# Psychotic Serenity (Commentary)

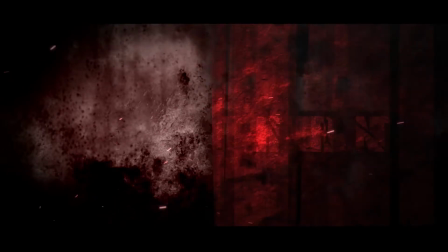(0:00)
My name is Matt Watson, and this is my film, Psychotic Serenity, and this is my commentary.
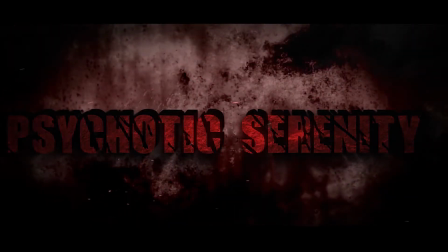(0:06)
This is a story about an individual that is suffering from schizophrenia,
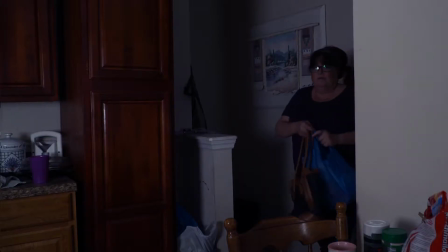(0:10)
and his only escape is to watch TV, but his cold mother will just not allow that to happen.
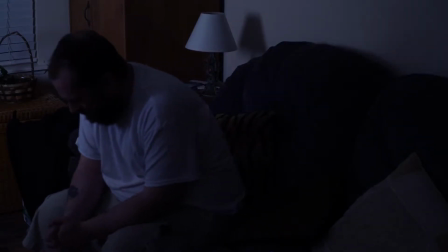(0:17)
I casted her in a way that is very cold, very, very cold.
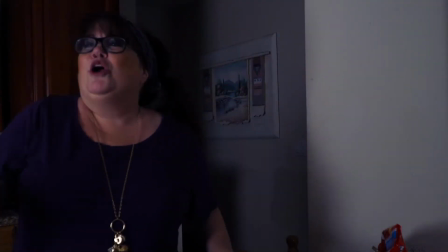(0:22)
This was done with a strategy in mind that I didn't want the audience connecting with her as the victim.
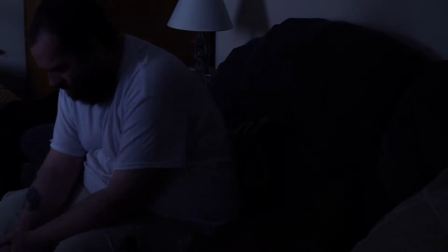(0:30)
More as the antagonist, and Oz was the protagonist.
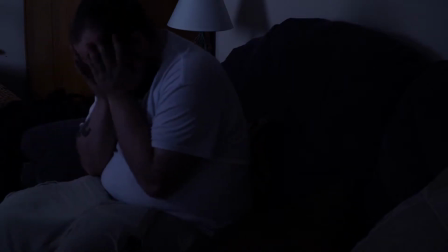(0:35)
So we really needed her to be very unlikable, and I feel we achieved that pretty well.
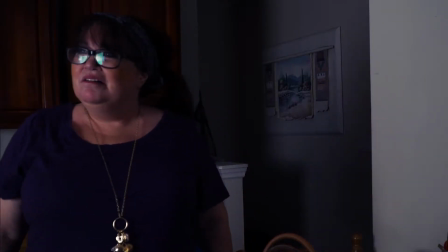(0:42)
As you can see, I kept her in lighter light and him in darker.
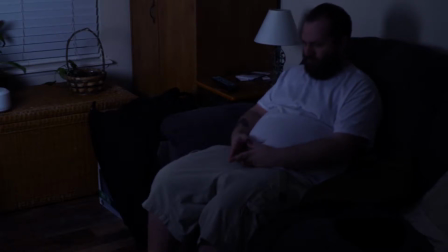(0:46)
This was all done in camera. This was done to show that he is stuck, in a very dark place.
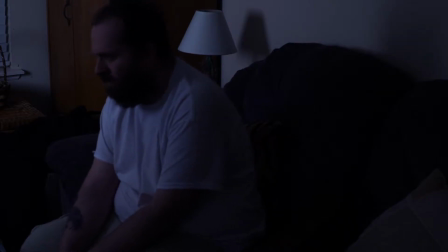(0:54)
She is not. As you can hear, there are very eerie, very creepy voiceovers.
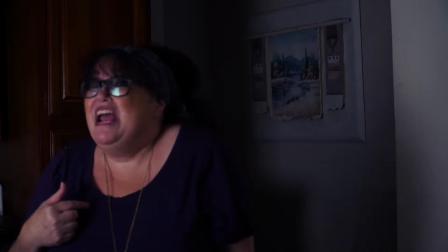(1:01)
This was done to really show the audience of what he is suffering from,
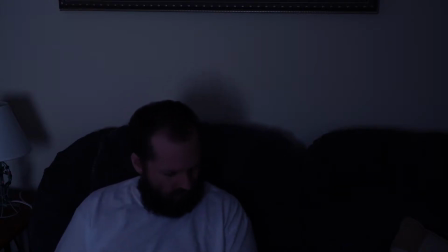(1:07)
as well as a storytelling technique that was going to keep the story going forward since he wasn't going to speak very much.
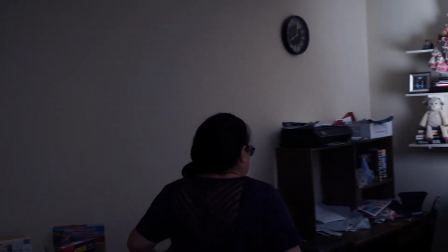(1:15)
I wanted him to be very quiet. As you can see, I kept her while he's quiet.
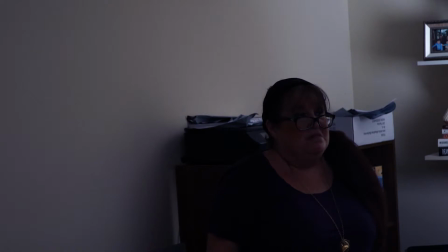(1:22)
She is very up in his face, just pushing it. This was done in a way I didn't want the story to stand still. I just wanted it to keep pushing forward.
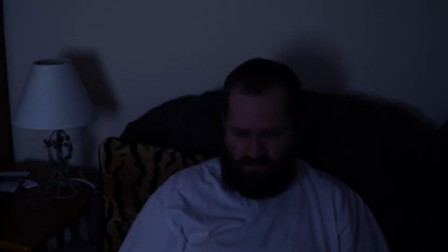(1:31)
So she really needed to not push his buttons, but smash his buttons to break whatever was left.
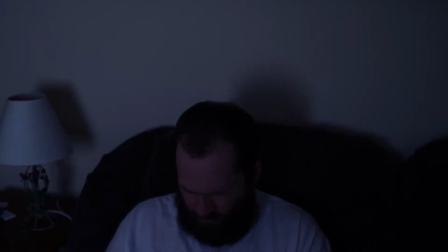(1:38)
And to accompany her torment, the voices in his head are just pushing him and egging him on to do the deed. They were trying to tell him that there's no way out. The only way you can have peace is by taking her out.
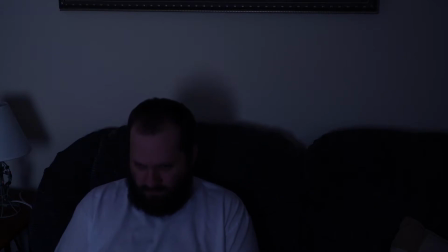(1:55)
And I made sure all her lines were accompanied with this viciousness.
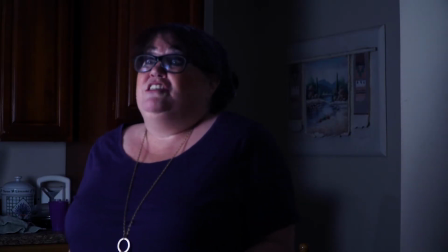(2:00)
As you can see as well, I used a very blue color grade,
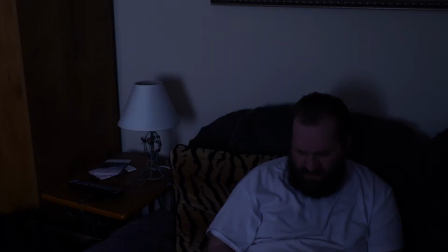(2:04)
and that was to create a sense of drama and coldness to the scenes. As well, the camera is not in focus.
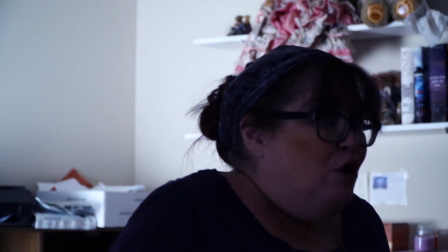(2:14)
I created that in a blur, and that was done on purpose for the intent of showing this almost as a delusion for him, that things just aren't real.
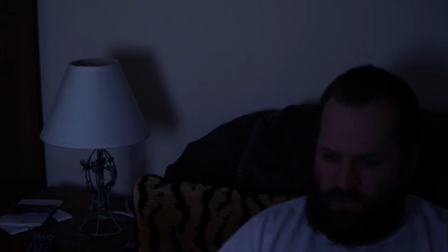(2:23)
This isn't his reality. And as a person that has suffered from a form of schizophrenia,
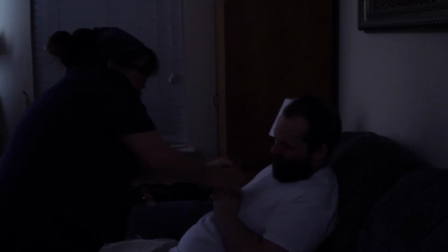(2:31)
I have a keen experience on this.
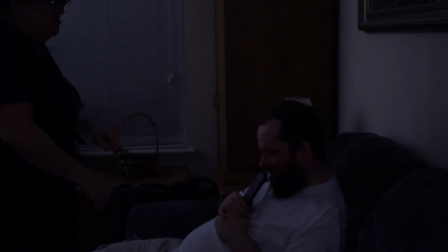(2:34)
As you can see, I have her in a very physical confrontation, and he is becoming more unstable.
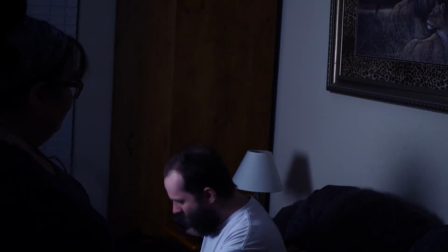(2:42)
He just will not give her the remote. And this is done by him trying to keep what's left of his world intact.
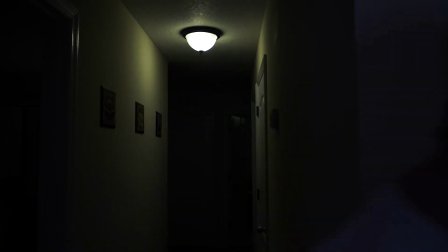(2:51)
And this is where things start getting really interesting. I kept that light on in the hallway to create almost a sci-fi feel to it.
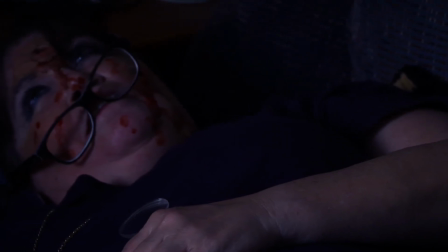(3:00)
And the blocking for that was to prevent any
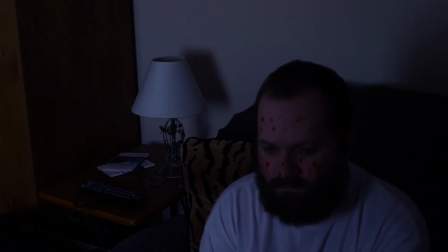(3:05)
gun being visible, as that was not supposed to be in the scene. Then I have him sitting here very cold, like a sense of happiness,
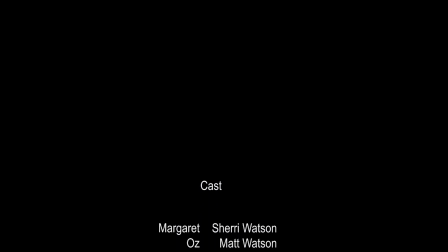(3:17)
as because the voices are the only thing that's left, and the mother and her evil deeds are forever forgotten.
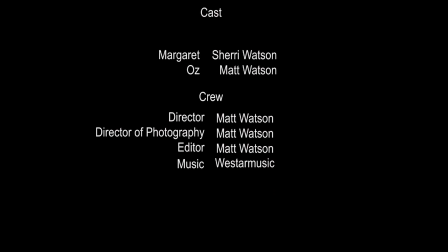(3:25)
Thank you.